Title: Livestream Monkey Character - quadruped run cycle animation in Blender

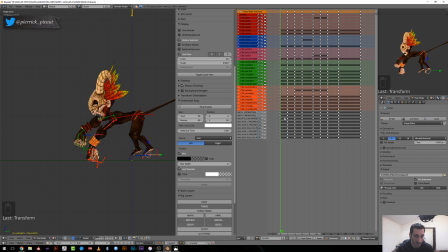You mean that when he's pushing on his hands, the torso should get higher? I'm not sure. Yeah, the hip, this bone here.
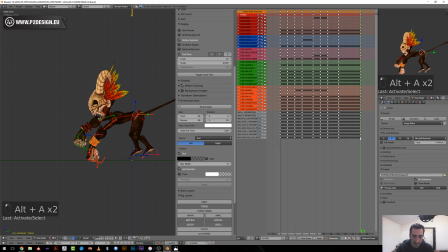Not sure. I get the idea, but I can imagine it. So.
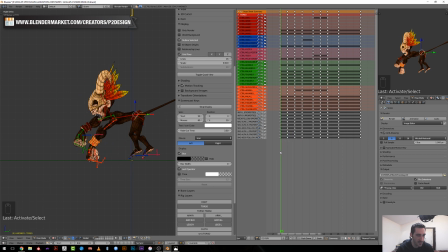Because you have the pushing is on the back legs. He doesn't push with the front legs. The front ends allow him to generate energy to push forward like this,
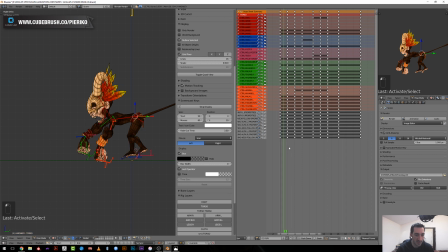and then to absorb it, to absorb the contact. And I can't invert this phenomenon. That will look weird, I think. Yeah, gravity things for sure, but not sure I get it.
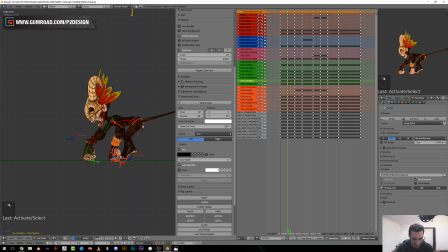So I will start polishing this. So what I do when it comes to regular action like an attack or stuff like this is that I offset movement directly onto the timeline here.
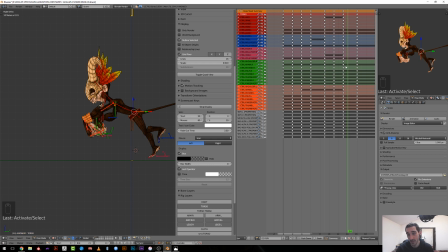But when it comes to cycles, you can do this, but you will have some issue when you reach the latest frame. So I prefer to do this during the
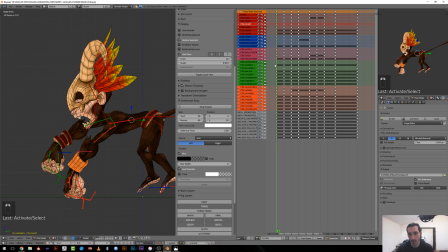splining, let's say, because what I always do is that I always offset
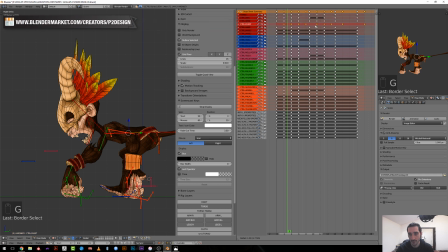the chest like that, like one frame after the spine, and then I offset the head too, like on one frame, and you get a natural, more natural movements, like those two are offset.
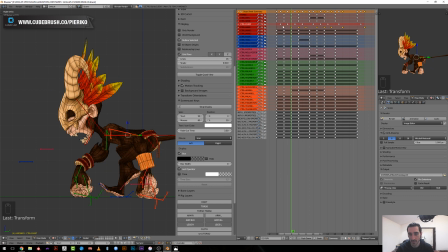But you will lose your first keyframe. While we can do this pretty easily during the splining, I will be able to add a missing keyframe on the fly.
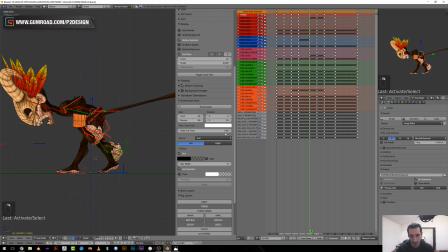So I will start with
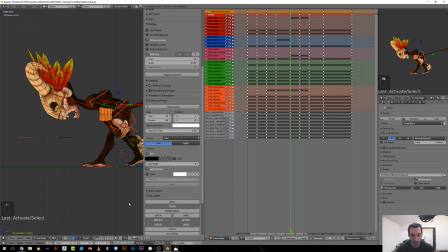the torso bone, I think. So I will switch to the graph editor now and see how those beautiful curves looks like. I will get rid, hide the rotation curve because I won't be using them, and those are the X location.
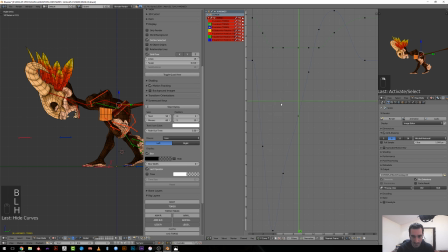I will have to move it, but for the time being I won't be seeing it, because when you will contact, his torso should go a bit onto the hand he's using. So I will be mainly focusing on the
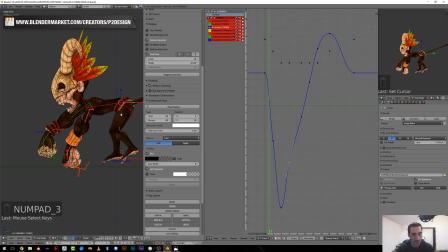up and down curve here. So if we check the position here, it's like he's touching the ground, and I will hide every other bone.
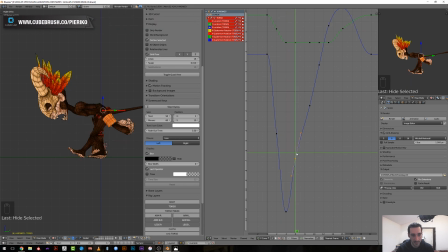He's touching the ground and then he's going up directly, which is not really good. I'd like some absorption here, like he has some weight. So I need to offset this first keyframe like that and make this one slightly longer,
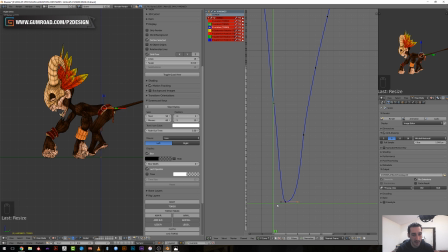so that you can see that now it stays on the ground a little more. And also I think I will offset this one, or maybe make it a little lower. I think I will add a keyframe like that